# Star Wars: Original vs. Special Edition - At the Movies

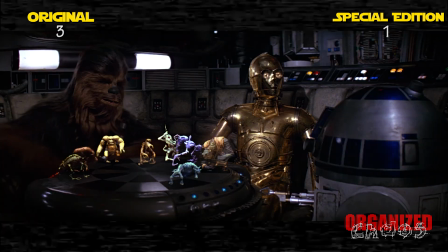(8:25)
It's a huge continuity error, where in this one scene on the Millennium Falcon,
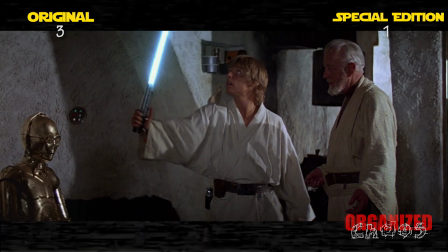(8:28)
his lightsaber has this subtle green glow, despite being completely blue earlier and in the rest of the movies.
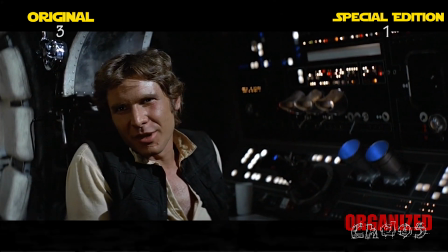(8:34)
In the special edition, they fix this, making the lightsaber blue to match the rest of the series. This is an easy point for the special edition, except that's not what happened.
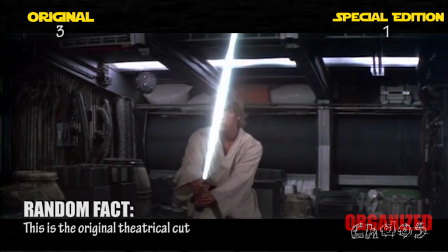(8:43)
If you watch the original, you see that very faint green glow to the lightsaber, but it's not what I would call an outright continuity error,
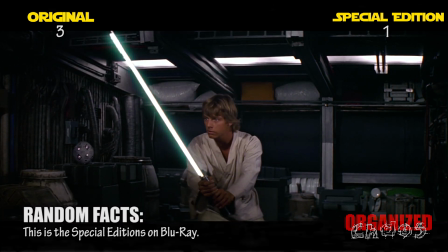(8:49)
until they do this weird color correction with the special editions that actually makes the green more obvious and for some reason do nothing to correct it even though
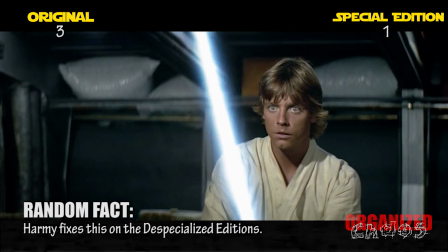(8:58)
that would be one of the points of doing a special edition at all. This is an issue they amplified with the color correction and never bothered to fix.
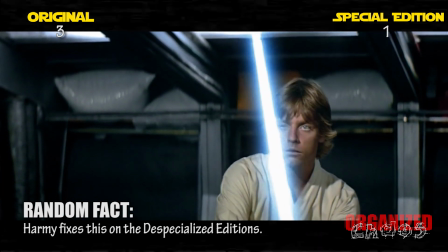(9:06)
This ends up a point for the original out of nothing more than pure laziness.
Kid, I've flown from one side of this galaxy to the other.
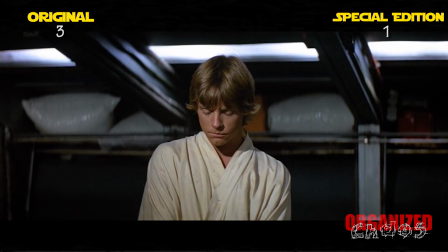(9:12) I've seen a lot of strange stuff, but I've never seen anything to make me believe there's one all-powerful force controlling everything."
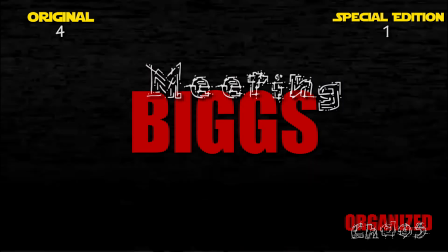(9:20)
This
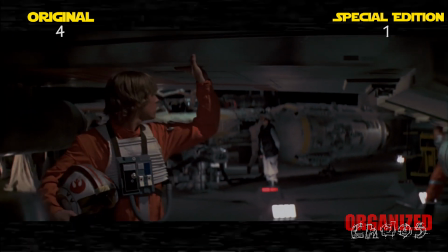(9:25)
is one of those changes as honestly debatable.
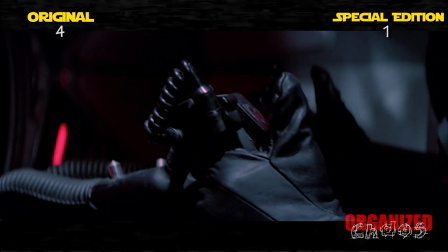(9:28)
It's good for the audience to meet Biggs to give his death more impact and really help place the audience more in Luke's position at the end.
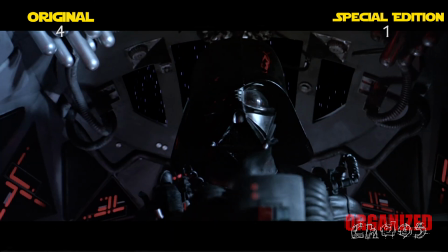(9:35)
In the original we just get a mention of him and when he dies we get the sense that Luke knows him but it's not very solid.
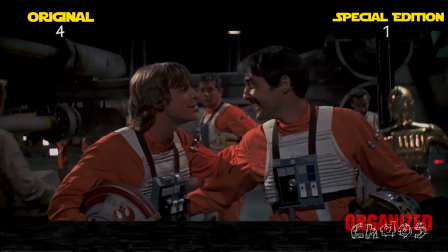(9:42)
Yet the scene also distracts from the pace and takes away from the urgency of the moment. The Death Star is coming to blow us up yet let's stop and talk for a few moments.
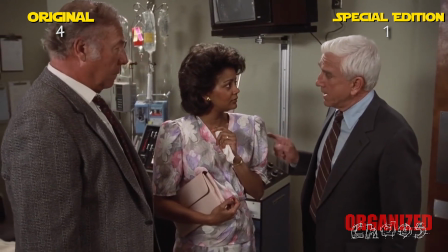(9:51) Wilma I promise you whatever scum did this not one man on this force will rest for one minute until he's behind bars.
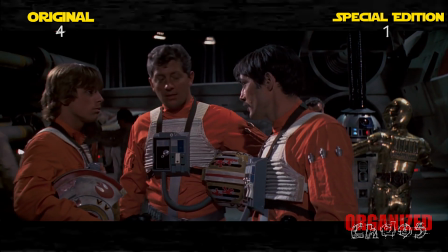(9:57) Now let's grab a bite to eat.
Yeah this is a genuine change that has pluses and minuses.
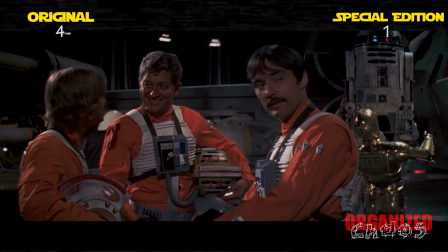(10:02)
The loss of pace is a significant minus to the movie so personally I find the original more enjoyable.
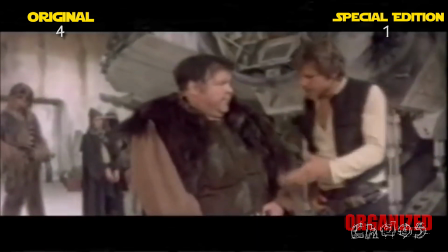(10:08)
But the special edition should have some changes and scenes reincorporated are just expected
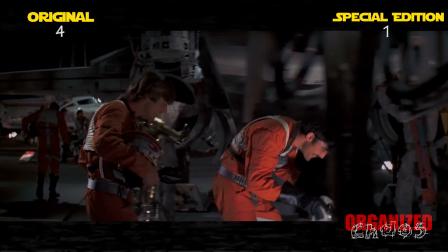(10:14)
and unlike the Jabba scene this doesn't diminish future characters and look out of place with Dade's special effects.
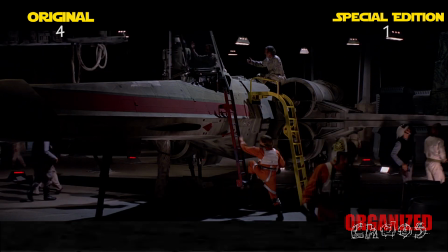(10:20)
This scene does change the experience and is the type of edition that is perfect for re-release like the special editions.
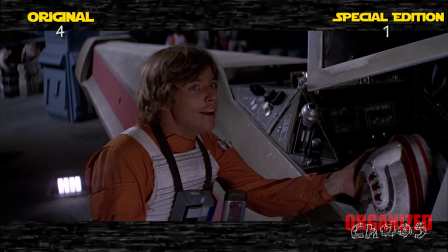(10:27)
I'll give this point to the special editions.
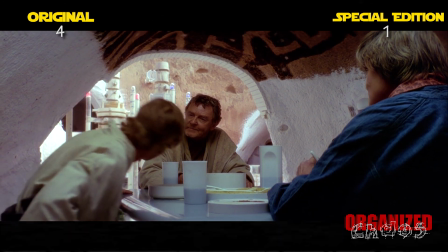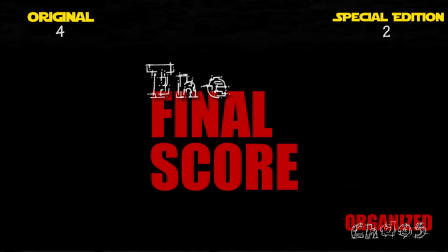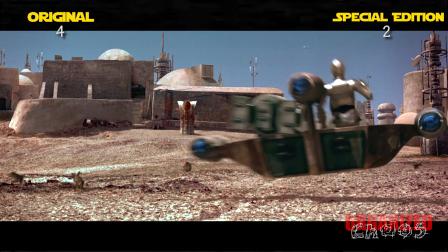(10:40)
Honestly there is a real sense of wonder from the original version that really translates to the viewing that the special edition loses.
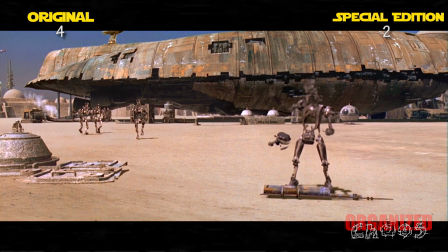(10:47)
The special edition doesn't ruin this great movie as many may claim, but it is certainly inferior.
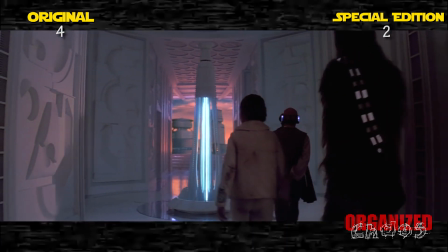(10:53)
Next, let's see how Empire fares.
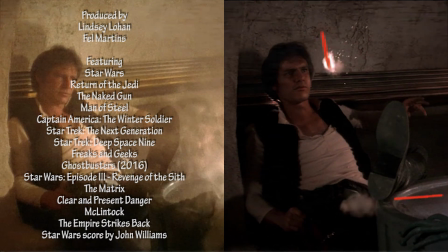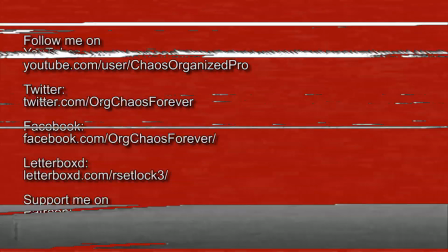(11:05) They think order and chaos are somehow opposites and try to control what won't be.
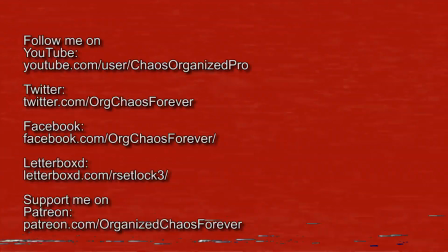(11:13) Pain don't hurt.